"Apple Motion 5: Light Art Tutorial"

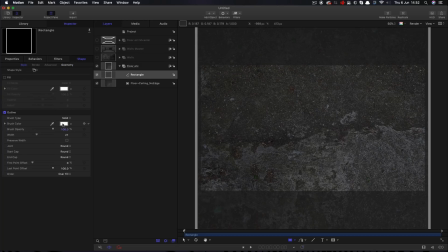4:11 I'm going to come to style, brush color, let's make it pretty dark, like something like that.
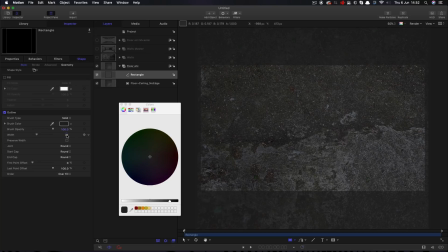4:19 Let's set a width of 40, I mean, and then come to filters, blur, Gaussian blur, and set that amount to 100.
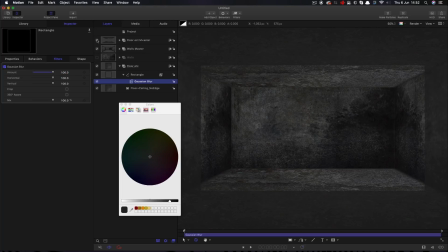4:32 So I'm going to turn on our floor and walls so we can see the difference that's made.
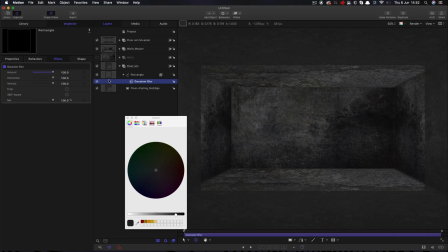4:37 So if I turn that rectangle on and off, you can see that that's put in a little bit of shading along the floor and ceiling. So we just need to do the same thing with our walls.
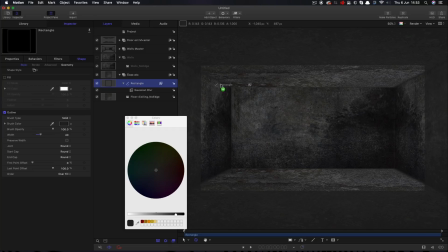4:49 So what I'm going to do is select that rectangle, hold down the Option key and drag it into that walls group above my image. And all we need to do is just adjust that geometry. So as I said, 2000 wide by 1000 high.
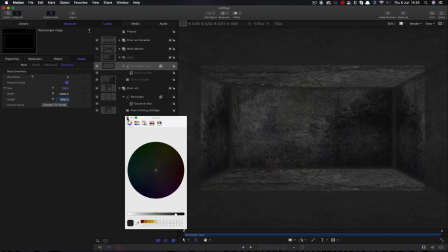5:07 Now I think I probably haven't made that rectangle dark enough,
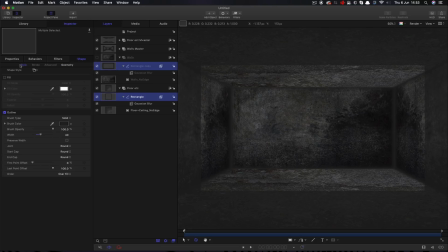5:12 so I'm going to Command select both of those so I can adjust that color simultaneously as we look at it.
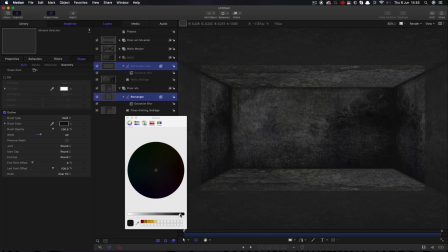5:20 And I think I'm going to go really quite dark, somewhere like that.
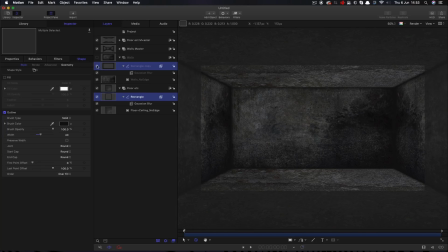5:24 So now if we turn those both off, you can see the difference. That's where we were, and this is where we are. And that's immediately, without putting any lighting in, that's looking like a real world room because of that ambient occlusion effect.
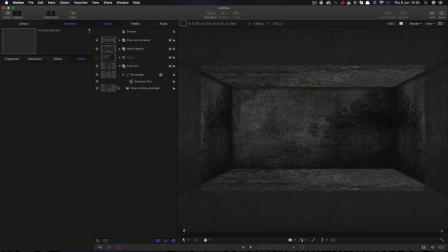5:41 Okay, so the next thing we need to do, let's close up some groups, is we're going to make a text object so we can trace out our light art effect. So I'm going to make a new group here, object new group.
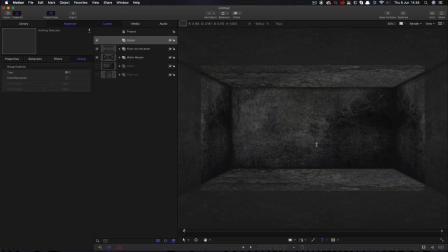5:56 I'm going to take my text tool and I'm going to type the word light in capitals. And I quite like this condensed font that I've got here. I'm going to make the size 400 so it's fitting quite nicely within our scene.
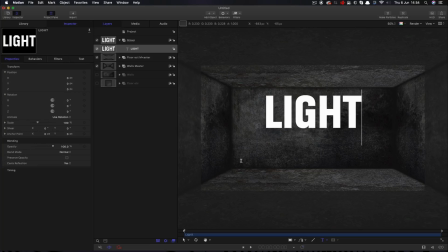6:12 Reset its transform so it's centered up. Just want to come back to that text and reset the baseline to -100 so that it's centered up. It's going to come to properties and I'm going to make this quite faint. So let's go for 20.
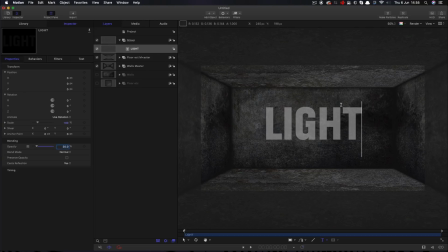6:29 So we can just use this as a guide for drawing our light path. So now I'm going to select the paint stroke tool. That's what this one here. And I'm going to open up the HUD just to set it up. So we want a width of 20 pixels.
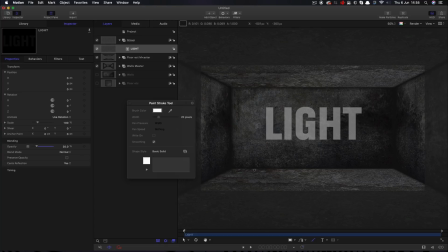6:46 So you can adjust that using that width control there. We want this to look as though somebody's actually drawing it by hand. So I'm just going to draw with my mouse. Obviously, a pen is going to give you a much nicer result, but I'm just going to use the mouse. Just draw down quite freely like that to create an L.
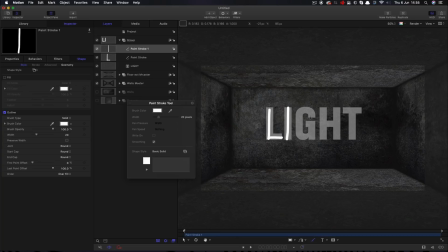7:06 Just want to give it a little bit of sort of human quality as I draw each letter. You can always come in and tidy these up later. But what we want to do is introduce some kind of that organic flowing quality.
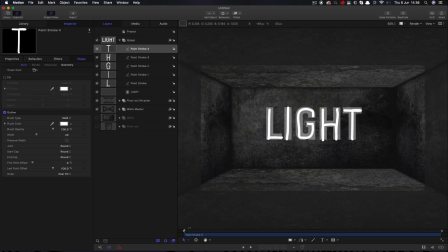7:25 So what we're going to do is we're just going to go in and maybe just give them a little bit of a tweak. So let's zoom in there.
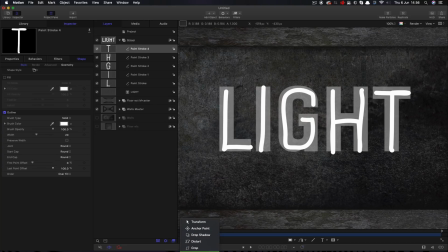7:33 If we select our Edit Points tool from the menu down here and turn on the overlays, we can just fine-tune those. I think T is okay. This one we can probably just, deleting points is a good idea just to tidy it up a bit.
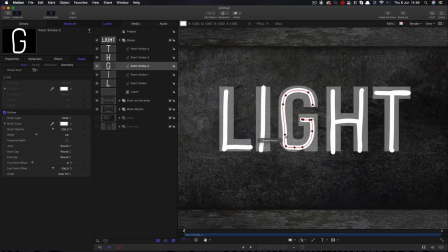7:50 The G, maybe we can delete that point there. This one here, give it a bit more of a flow around that corner there. The L, maybe I got a little bit carried away with that. So that's probably quite good.
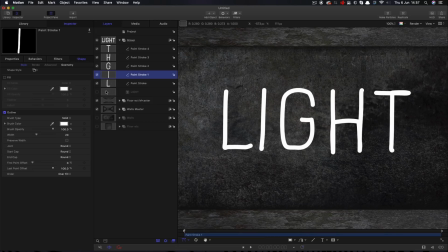8:03 Okay, so I'm going to turn off my text guide there, and that's really not looking too bad. It's got a nice organic feel to it. So while we're in this group, I want to make a path that includes all the letters.